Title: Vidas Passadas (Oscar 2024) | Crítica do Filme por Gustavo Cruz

Em Vidas Passadas, ela faz diversas escolhas dramáticas que eu considero brilhantes.
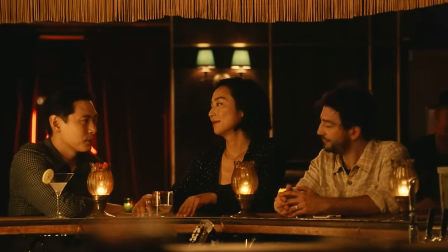253s
Primeiro de tudo, iniciar o filme com aquela cena que por si só já é muito enigmática, que nos faz refletir quem são essas pessoas.
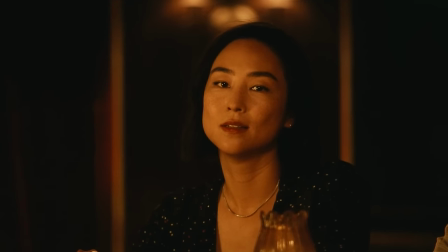261s
A quebra da quarta parede com a protagonista olhando diretamente pra câmera faz um convite pra uma situação inusitada.
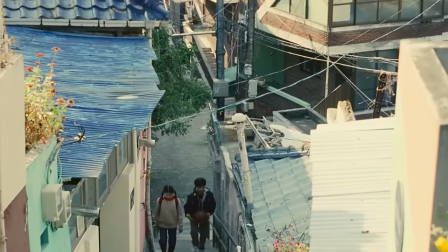269s
E logo na sequência, nós pulamos 24 anos para o passado para entender de onde veio essa personagem,
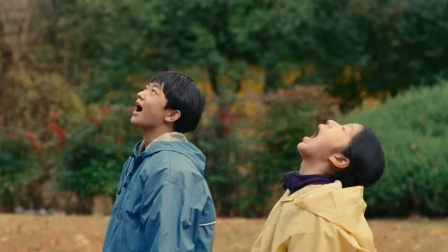277s
como ela se apaixona pela primeira vez e como ela acaba tendo que sair do seu país natal por uma decisão da sua família. E isso já estabelece para nós, nessa experiência, de que vamos acompanhar essa história de desencontros, essa história de uma separação geográfica que acaba gerando uma separação sentimental, Que acaba gerando ali uma criação completamente diferente Um desenvolvimento completamente
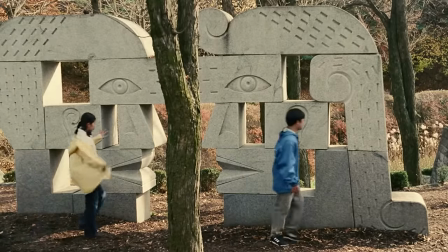303s
diferente dessas duas pessoas Que por um motivo que elas não sabem necessariamente descrever Se conectaram
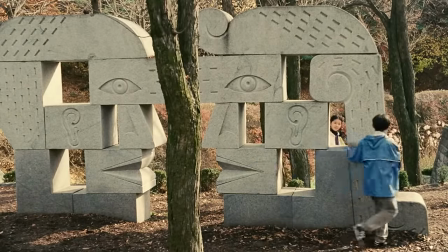310s
profundamente E aí vem também as questões culturais De como um
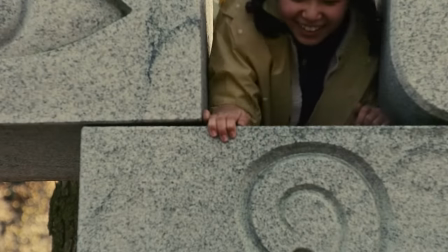314s
primeiro amor reverbera em determinados lugares ao redor do mundo Você, talvez, que esteja assistindo esse vídeo aqui Não lembre do seu primeiro amor Ou talvez lembre Isso pode ter tido um grande impacto na sua vida Talvez não Mas aqui nós acompanhamos uma
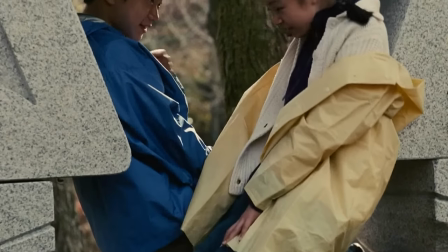329s
história de um primeiro amor que sim, reverbera, permanece,
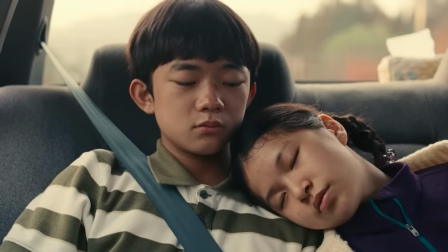333s
machuca E ao mesmo tempo também traz um sentimento de nostalgia É muito bonito como o filme trabalha a complexidade desse encontro e também dessa separação O filme traz um peso
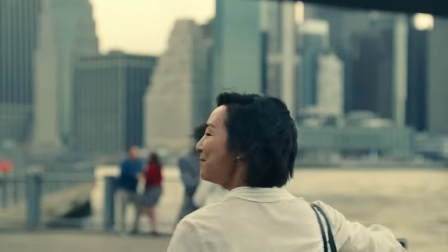345s
diferente pra esse primeiro amor Traz um peso quase que místico pra essa relação dessas duas almas que se encontram Mas que ao mesmo tempo não parecem destinadas a estarem juntas Porque tudo que o mundo proporciona pra eles é
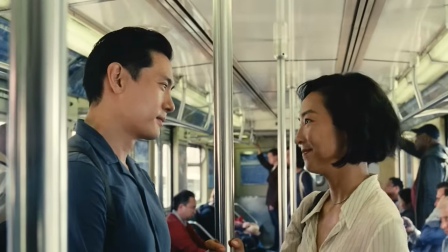359s
a separação E ainda que eles se conectem pelo olhar Ainda que eles sintam uma conexão profunda entre eles Tudo que é externo,
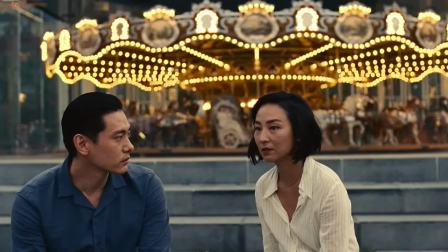367s
todo o destino deles não parece conectá-los E essa contradição é algo que a gente consegue sentir ao longo da vida toda E se conectar mesmo tendo experiências tão diferentes desses personagens Então esse filme, ele trabalha assim com gêneros, por exemplo, como romance Então você tem ali algumas convenções que você espera ao acompanhar essa história Mas é tão único, é tão singular esse olhar da Celine Como ela conduz a experiência para nós, o público Que o sentimento de frescor, o sentimento de estar vendo algo novo é absoluto E é justamente dentro dessa sensibilidade que mora toda a experiência de vidas passadas Onde nós nos conectamos a esses personagens E vivemos com eles todas essas situações inusitadas de separação E em algum momento vivemos também com eles
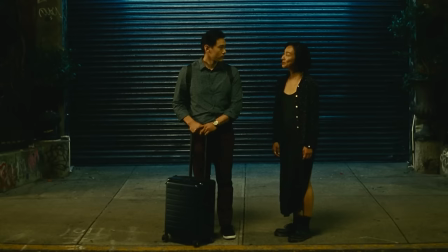416s
a experiência do impossível Eles conseguem se reencontrar fisicamente Em um momento em que a vida já não mais parece propícia Para que esse amor se
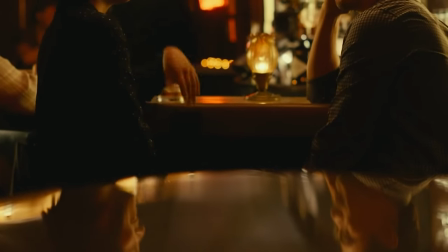427s
desenvolva É um conflito que se estabelece desde o começo E que aparentemente vai permanecer com esses personagens Quando a continuidade do amor parece impossível O que sobra para esses personagens?
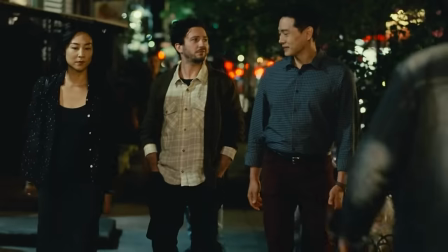438s
E quando nós vamos pensar em como isso é traduzido através do cinema, nós temos uma montagem maravilhosa por trás desse filme.
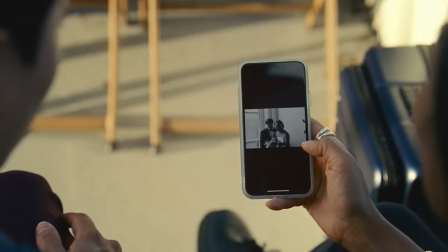447s
É uma montagem que estabelece conexões que poderiam parecer óbvias a priori, porque estão conduzindo ali nossa experiência para o passado diretamente,
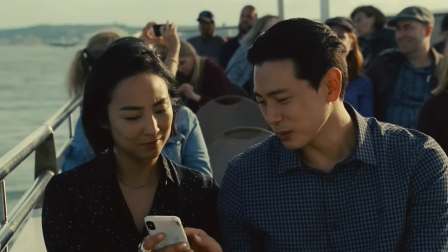456s
mas que funciona dentro da sensibilidade que o filme está propondo para nós. As emoções que o filme está propondo para nós são confusas, assim como essa confusão que os dois personagens sentem.